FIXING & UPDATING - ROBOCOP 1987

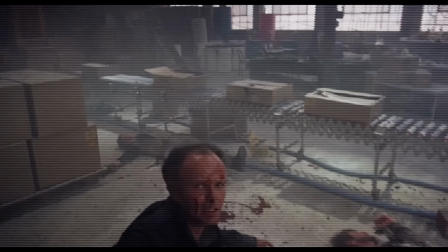(8:50)
This brings us to the confrontation with Clarence Boddicker.
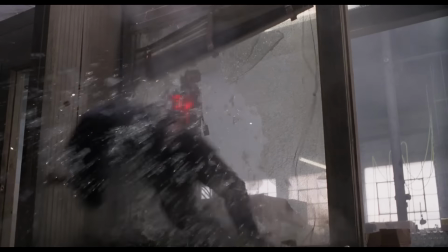(8:54)
Now, when he throws Clarence Boddicker through the window, the pyrotechnics go off and shatter the glass before the stuntman makes contact.
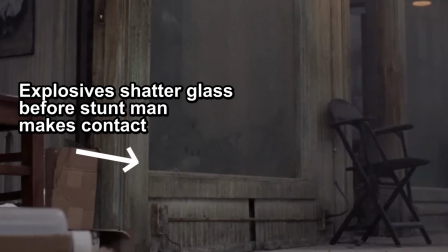(9:03)
So we're going to tackle this
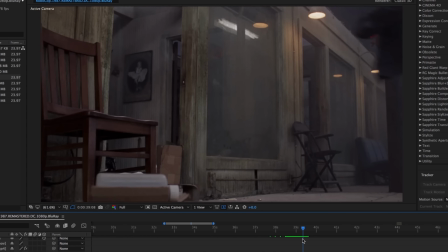(9:07)
by extracting a few frames before the stuntman enters shot, and we're going to mask that off.
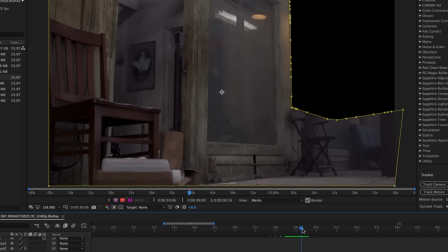(9:13)
We're going to place it over the shot,
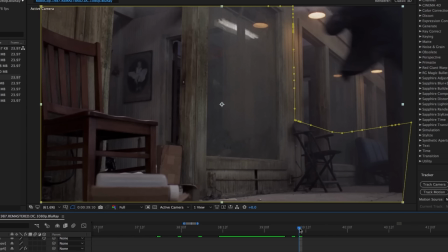(9:16)
and we're going to animate the mask so that it's around the stuntman and it slowly reveals the shattered glass as he makes contact. And then when we play that back,
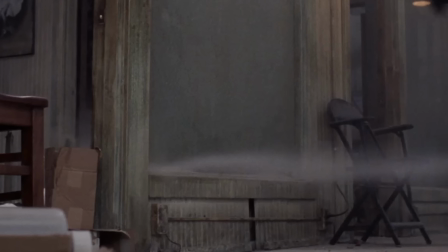(9:38)
the pyrotechnics are gone and we have a cleaner composite.
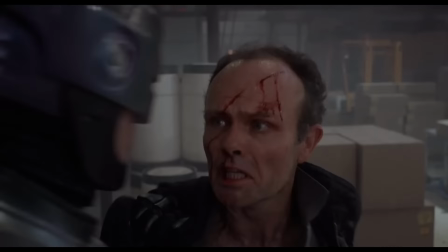(9:44) What is this shit?
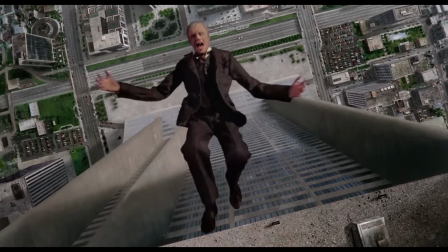(9:49)
Now this brings us to the infamous, the most famous special effect,
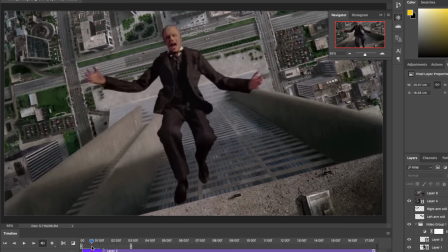(9:55)
and that is the falling maquette of Dick Jones.
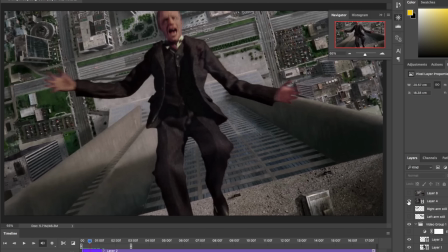(10:00)
Now, one thing everybody has always noticed with this is how elongated the arms are.
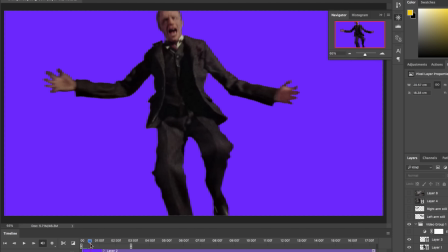(10:06)
It just seems completely disproportionate. So we're going to go back to the shot, and the first thing we have to do is extract Dick Jones.
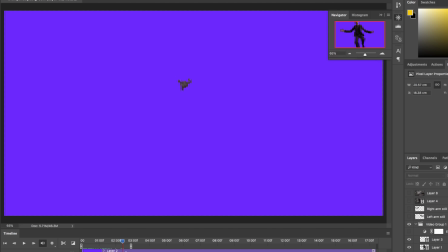(10:13)
We'll do that on a frame by frame manipulation, where we're cutting around him, we're rotoscoping him frame by frame. It takes a long time, but it is ultimately worth it. Once we've done that, we're going to isolate the left and the right arms, and we're going to extract them as PNG image files.
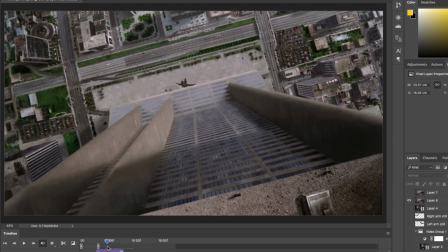(10:29)
We're going to need them later. Now we have to prepare our background plate.
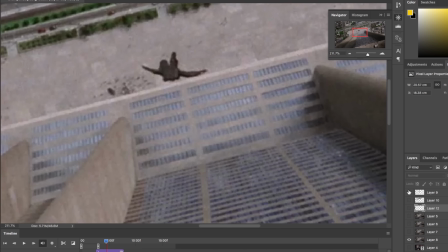(10:35)
We don't want Dick Jones in it, so we use Photoshop to reconstruct the area behind him, the concrete flags and such. And we also have these moving vehicles. They're very tiny in the frame, but they are there, so we'll deal with them later.
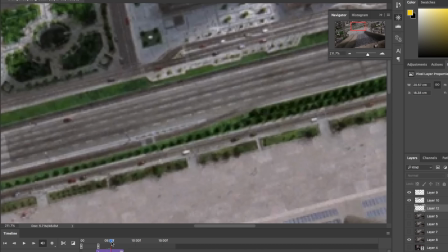(10:51)
But for now, we're just going to erase them.
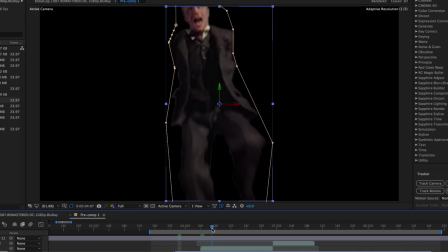(10:56)
Now, we bring our extracted Dick Jones back in, and we're going to mask him off so that he has no arms. So we need to find the right join in the seam of his clothing to mask that off.
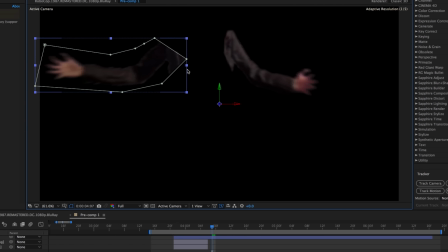(11:10)
Again, that takes a while, but once we've done that, we can bring the arms back in. Now, when Dick Jones enters the frame, the arms are out of shot, so we need those arms to come into the shot. So we go back to our PNG files,
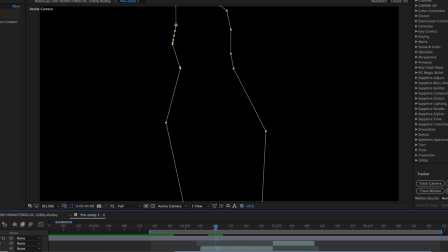(11:25)
and we've adjusted their scale horizontally so that they are now in proportion with the body, and we've added a little motion blur and our famous puppet pins.
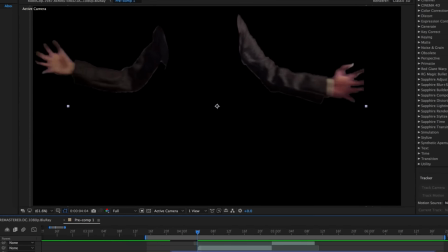(11:39)
The puppet pins are those little joints that we put at the anatomical joints of the skeleton,
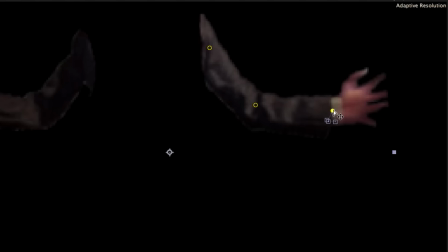(11:46)
so that we can add a little tiny bit of movement as those arms come into the frame, just to sell its authenticity a little bit more. So by adding the pins, we can move them just a few frames, just so that the arms are not completely static as they enter the frame.
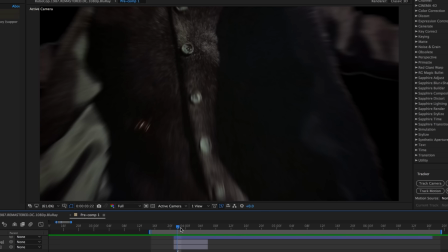(12:07)
Once we are happy with this, we can bring his full body back in, which is layered on top so that we don't see the join.
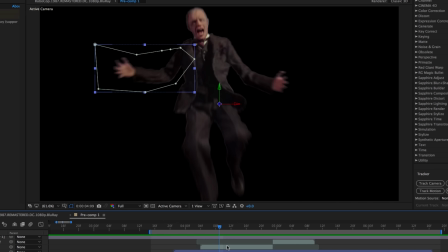(12:17)
And then we've taken it one step further. We really want this thing to look like Ronnie Cox, who plays Dick Jones.
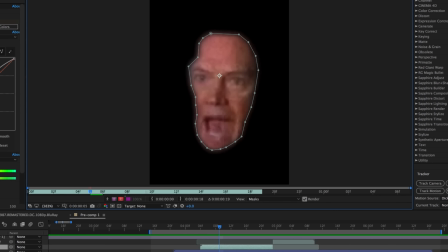(12:25)
And the only place we could find his face in an open mouth position is in Total Recall. So we've taken a few frames of his face in Total Recall, we've masked it off, we've motion tracked the body fall, and we've adjusted the scale accordingly so that we can
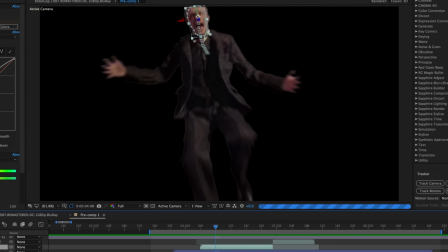(12:44)
place his face over his maquette, just to give a photographic likeness of Ronnie Cox. Then we can go frame by frame, adjusting it, making sure it's proportionate to the rest of the body and it follows the same trajectory.